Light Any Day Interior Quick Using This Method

Hi, it's me, Brady. I'm on the floor of my parents' house in Vermont, so, you know, we're making do with what we got. Speaking of which, this was hanging on the wall. I want to show it to you guys. It's kind of cool. I took this when I was like 11 years old in Vermont here with a little tripod, and you see some little motion blur and stuff like that. I think it's kind of cool. So, there's our show and tell for the day. Anywho, my name's Brady. Welcome, welcome back. I've missed you guys. I hope you are doing fantastic. I want to talk about, well, you guessed it, lighting.
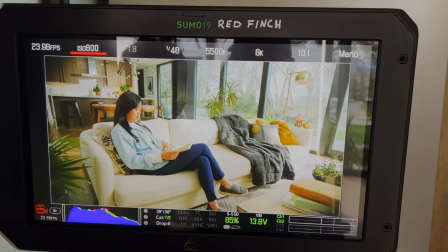0:32 More in particular, the scene that I threw together, I threw it together really fast.
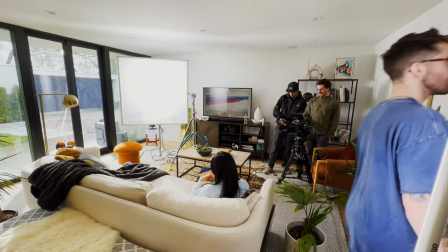0:35 So I was gaffing on this project here, and this was just a little corporate shoot, but we had this shot that I was really happy with, and I wanted to talk about it and break it down.
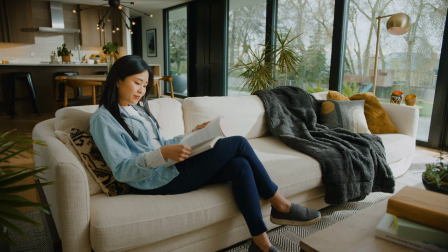0:43 And now we didn't have a lot of time to get this daylight interior shot. We had maybe like 10 minutes in there.
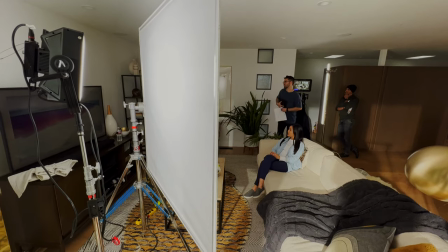0:48 Like, this is what we want. This is where we're shooting it. Let's figure it out. There's a handful of lights, but we kind of threw them in and kind of followed a basic structure to get to that. And I kind of just want to talk about it and break it down for us today. That's it. So fun. So we've got this kind of like afternoon daylight interior.
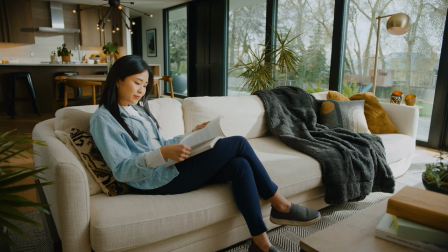1:03 And you see that it's pretty high key. It's on the higher key side of things. Corporate, a little bit brighter.
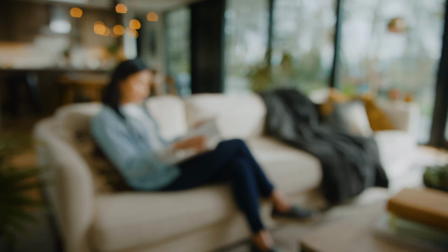1:09 We wanted it more clean white. So we wanted a lot of exposure in here. So what we're looking at is we've got our talent sitting here on the couch.
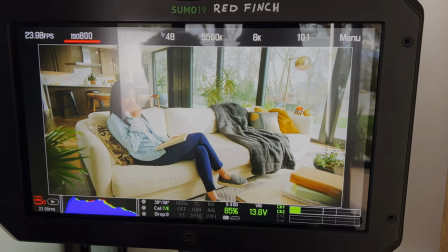1:15 And we've just kind of got this very wide interior showing the entire house.
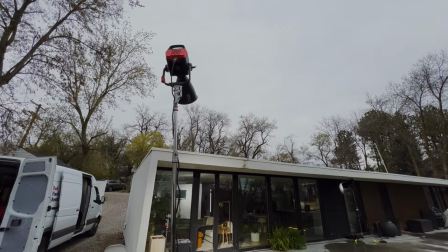1:18 So we wanted to, even though it's cloudy out, we wanted to bring in the level and make it bright and make it kind of like sunnier feel. So that's kind of what was told to me as the gaffer on this and I was like, all right, well, what am I going to do? We've got daylight. We've got a lot of like a wide shot. What are our options? So I want to talk about the first light that I put into play here, which actually wasn't the key light contrary to common routine.
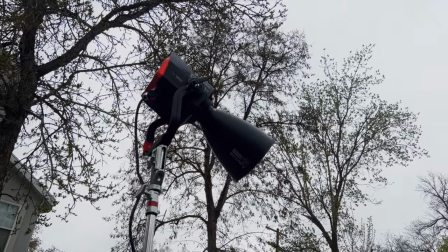1:41 But the first light was a 1200d, an aperture 1200d. And what purpose is this serving?
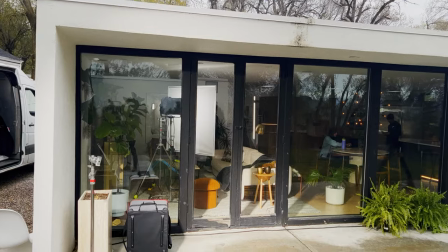1:46 This was sunlight coming in from the outside because it was gloomy. Otherwise, if it was sunny out, we could maybe track the sun, but we had no sun to work with.
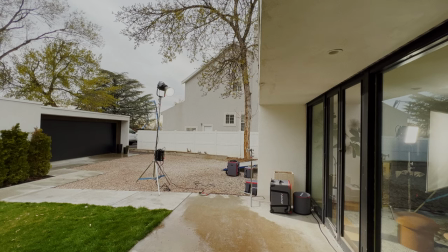1:53 So I knew a 1200 would be bright enough for after we exposed for the outdoors through the windows And I wanted to bring this light in I knew
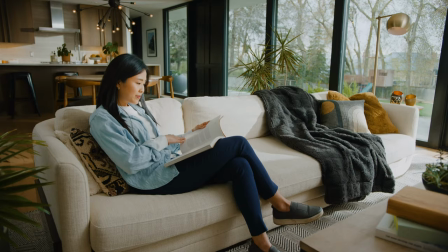2:00 I was like Let's just bring a slash of light across the couch because in my head like bright sunlight on the couch is like nice exposure It's gonna look really nice and happy and bright So I was like, let's throw this sunlight across the couch, but I didn't want it to cast on the talent's face I still want her to look very nice So I used there was a ledge that was outside like an overhang ledge kind
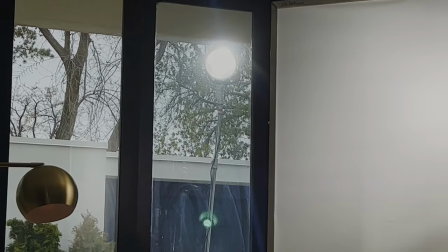2:22 of thing and I brought the 1200 up just to the point where that harsh shadow line fell kind of right on her chest
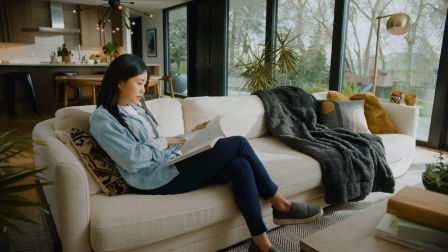2:30 often heard of as a soft hob technique so I just used that just to create a slash of light so pretty much everything from her torso down and across the couch and across that little pulley area of the room was going to get this beautiful nice sunlight but if we just leave it at that we're just going to have like kind of soft ambience across her face and her face is very important.
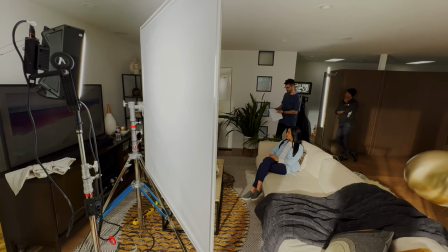2:49 We want it to look good. So I added one other light and this behind this, it was an Aputra Nova 300C.
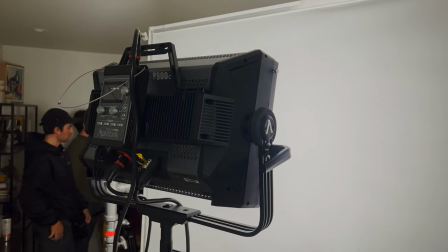2:57 That's what we had there. And I put in front of it just like a four by four. I think it was like 252 diffusion, just call it a silk, just basic diffusion. And it was a four by frame set up there just out of frame because since it's a wide frame, I wanted to get it as close as we could to make it a big soft source, but it obviously wasn't insanely close.
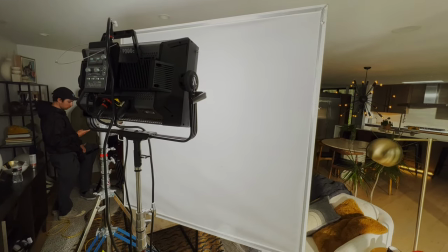3:16 So I took the aperture nova and I put that matched to daylight as well that was a 5600 Kelvin light fixture as well
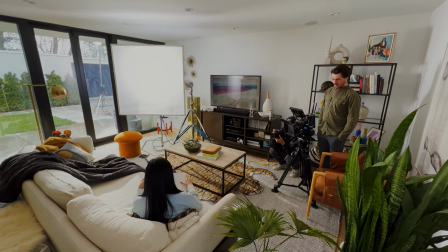3:23 and I put that behind um that four by four just kind of coming from the window it was a little bit pushed around the front of her so you can
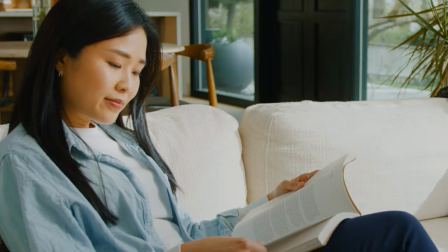3:30 get a little bit more wrap of light coming in across her face giving us a nice little Rembrandt but it really brought up the level the overall softness
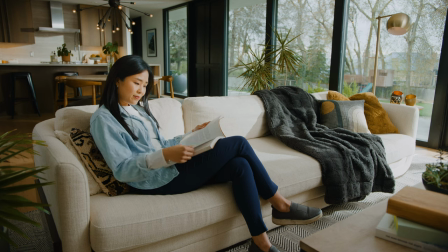3:37 and ambience of the entire scene as well as on her face so it blended really nice with that hard quality of light coming across her and the soft quality of light coming across her face in the couch. So moving forward, let's talk about her and then we'll light the scene because we're going to light faces and spaces.
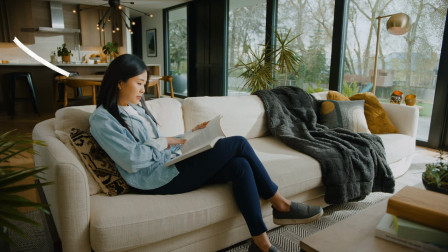3:52 We'll get to that. On her shadow side, on her other side over frame left shoulder, it was just a dark house. There were no windows bringing light in. So I was like, all right, let's just bring in a little bit edge light, just a little, you know, kiss of something here.
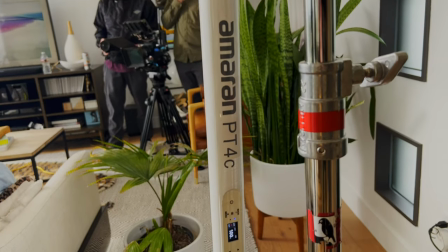4:04 And for this, we use the Amaran pixel tubes, the PT4C, I believe is what they're called. And I had this to a daylight as well.